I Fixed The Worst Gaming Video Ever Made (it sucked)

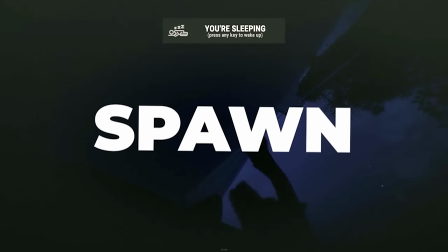248s Every single time you spawn as a beginner, you get killed.
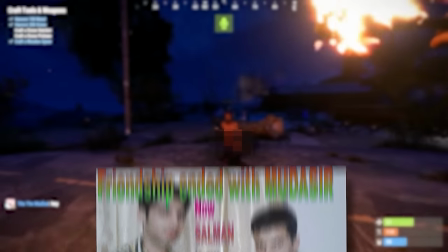252s But sometimes you just want to find friendship in a game and in today's video We're gonna try and find the ultimate best friend.
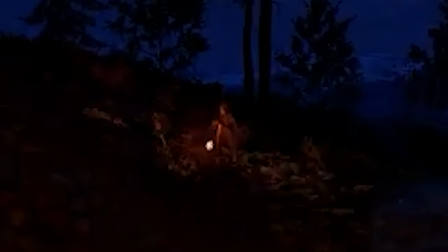259s Hello. Ah, how's it going? I just get off
Jasper, what do you think of that? Wow, that was the best video I've ever seen Finn. That was so good. Honestly like the best video I've ever seen The best best time I've had in my life really We're now gonna go in and chop up the gameplay.
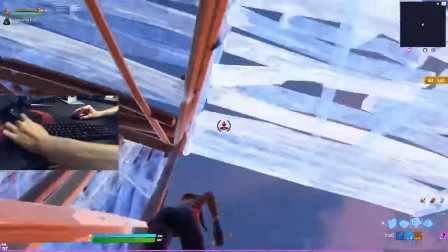280s
This should be pretty interesting So I ran into many problems with this video that I had to fix on the fly the first one being in the video I am loud as hell
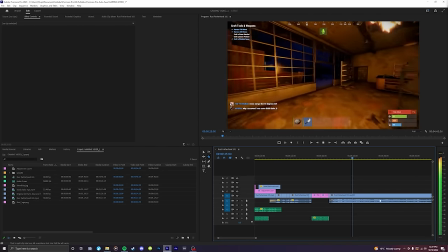289s
It's just so loud what the fuck I am so loud It's unbelievable and the mic just clips and there's almost
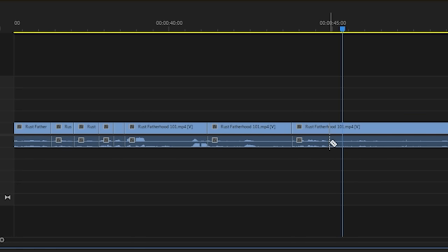296s
no saving it So I've had to cut out a lot of the times where I'm screaming which unfortunately is where a lot of the funny Happens in the video
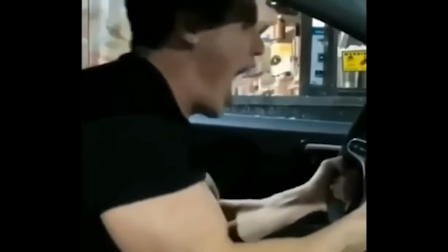303s
which really isn't often honestly a loud voice is just really really annoying and as I was editing this,
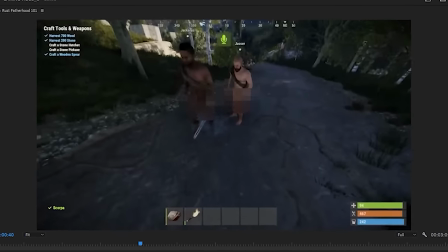311s
I literally got annoyed at myself.
I'm jiggerless!
It just annoys me.
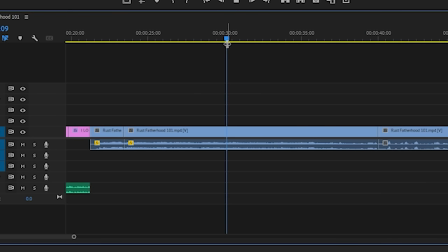316s
Like, it's just annoying to listen to. As well as this, the music that I used was really, really loud and very much copyrighted.
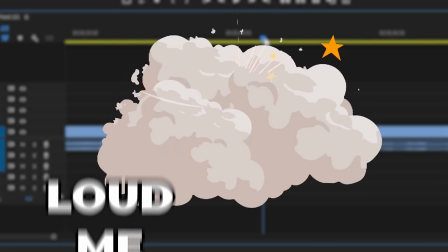323s
And a lot of the time, these two things were mixed together. Loud me and loud music. And I am just not funny.
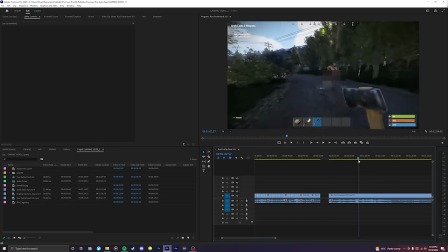328s
The biggest problem that I faced is that both of these things are baked into the video together. They're not separate.
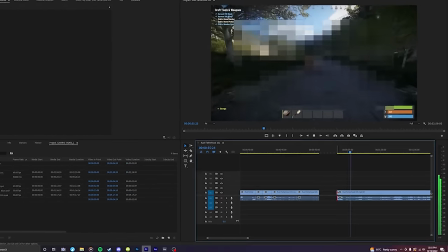333s
So I can't separate my voice from the music. Which means that I've had to cut out a lot of the stuff which has the music and screaming in it and I had to find a workaround to that. Now what was that workaround I hear you ask? Well, it was to do a voiceover. Yes, I did a voiceover for most of the video which basically just gave it some story to go with. You know, I can actually dictate where the story's gonna go and give it some better pacing. If the video that you're making is sh**, doing a voiceover can really just add that sense of a story being told to you and just makes it way more engaging.
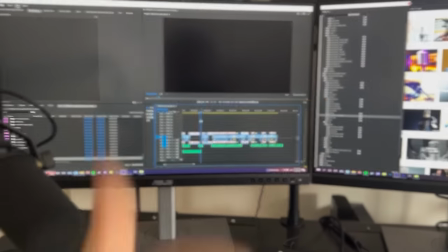362s
It's almost kind of a cheat at this point. So I did the voiceover and honestly, the video was way better for it.
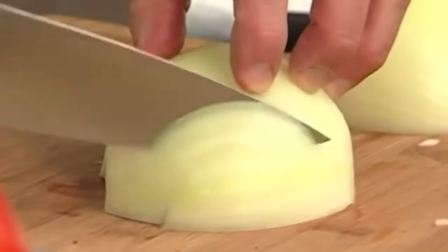369s
Oh, this is going to be so much better. Holy sh**. So I had to do a lot of cutting. The video uncut was about five minutes in total.
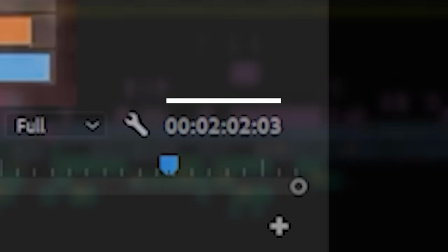375s
I chopped it up to about two minutes altogether, and that is including the intro, which obviously makes it longer. So we're looking at about one minute and 30 seconds of gameplay left over from the five minutes of the original video. I then added music, which I felt would fit the vibe. I went with the hand simulator survival theme tune because it's quite a primitive and silly soundtrack,
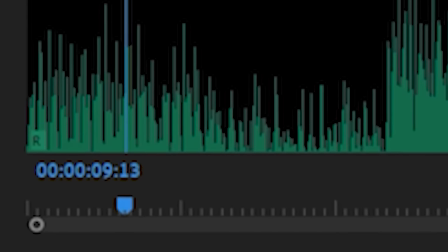395s
which I think fit the vibe of this video I didn't want it to be too serious I wanted it to be fun that was perfect for it as you can see the Finn that was editing knew it was gonna fit I mean look at this dude why are you doing mother in 10,000 BC
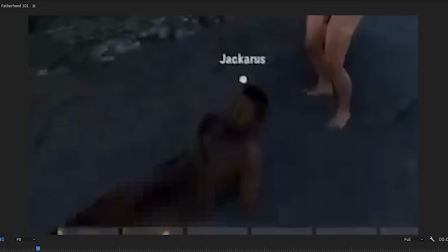413s
perfect I added some zooms here and there just to emphasize different moments that the characters were having we got Jackarice the kid that
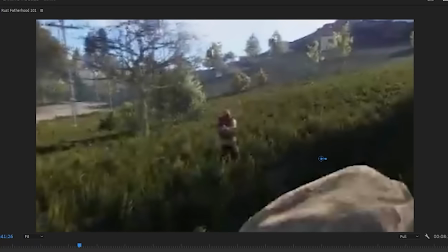419s
we met in the game he did some funny and also the guy that we met towards the end and zooming in on him just so that I can let the
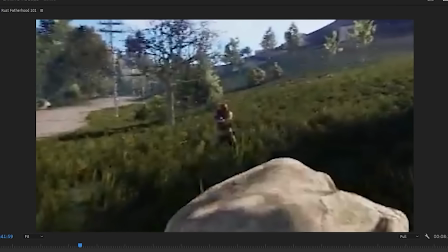426s
audience know that yes it is him speaking and it just makes it more clear and intimate to the story.
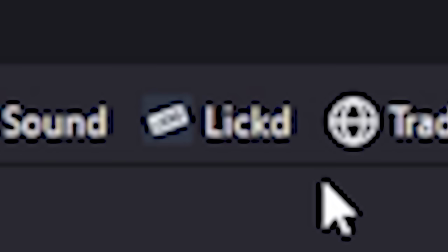432s
Music is obviously a huge part of setting the vibe so I went on to my favorite music finding site Licked and I found a stock track which is
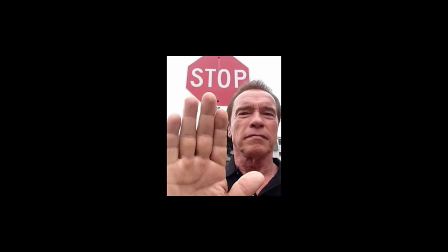440s
gonna be copyright free yes copyright free no way I'm touching those claims just get out of here fine I'm getting out of here and I
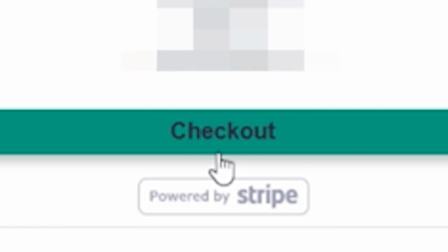447s
picked this track right here which would fit that dramatic vibe that I wanted when I first meet the main character, Jakarus.
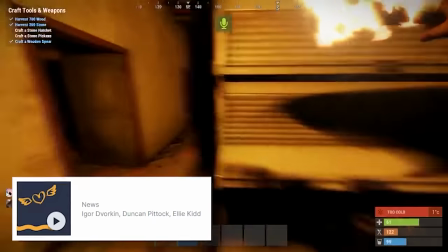453s Mind my own business. When this little gremlin approaches me, he tried to kill me but I stood my ground and showed him who's boss.
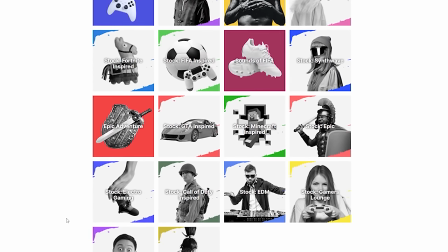459s
Overall, it worked really well and the licked site is really simple to use. Absolutely no problems there. Highly recommend using it yourself. It's me, baby! Salesman Finn!
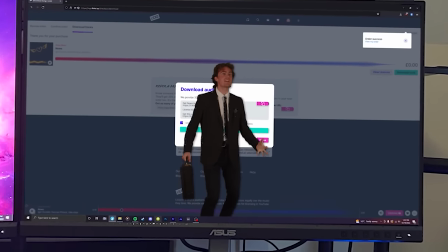470s
Salesman Finn? What the f*** are you doing on the screen? Oh yeah, you think you could do it without a sale from me? The greatest sales Finn of all time. You don't even need to sell it. I've just used it. I've literally just used it.
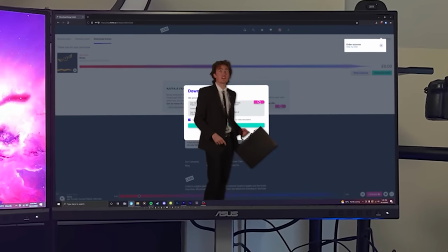480s
You missed out some big points on that sale, Finn. You're a goddamn rookie. You're by far the worst sales, Finn, I've ever seen in my life.
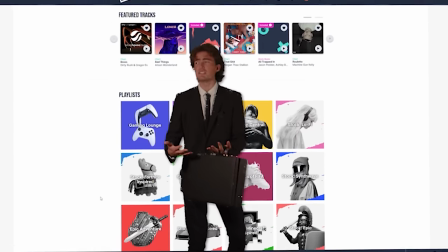487s
The audience have just seen the whole thing. Did you even mention the playlist that are dedicated to background music and gaming videos? No, I didn't think so. You goddamn suck. Ah, Finn, come on, man. Now let me make this sale. And you better let me say those final words.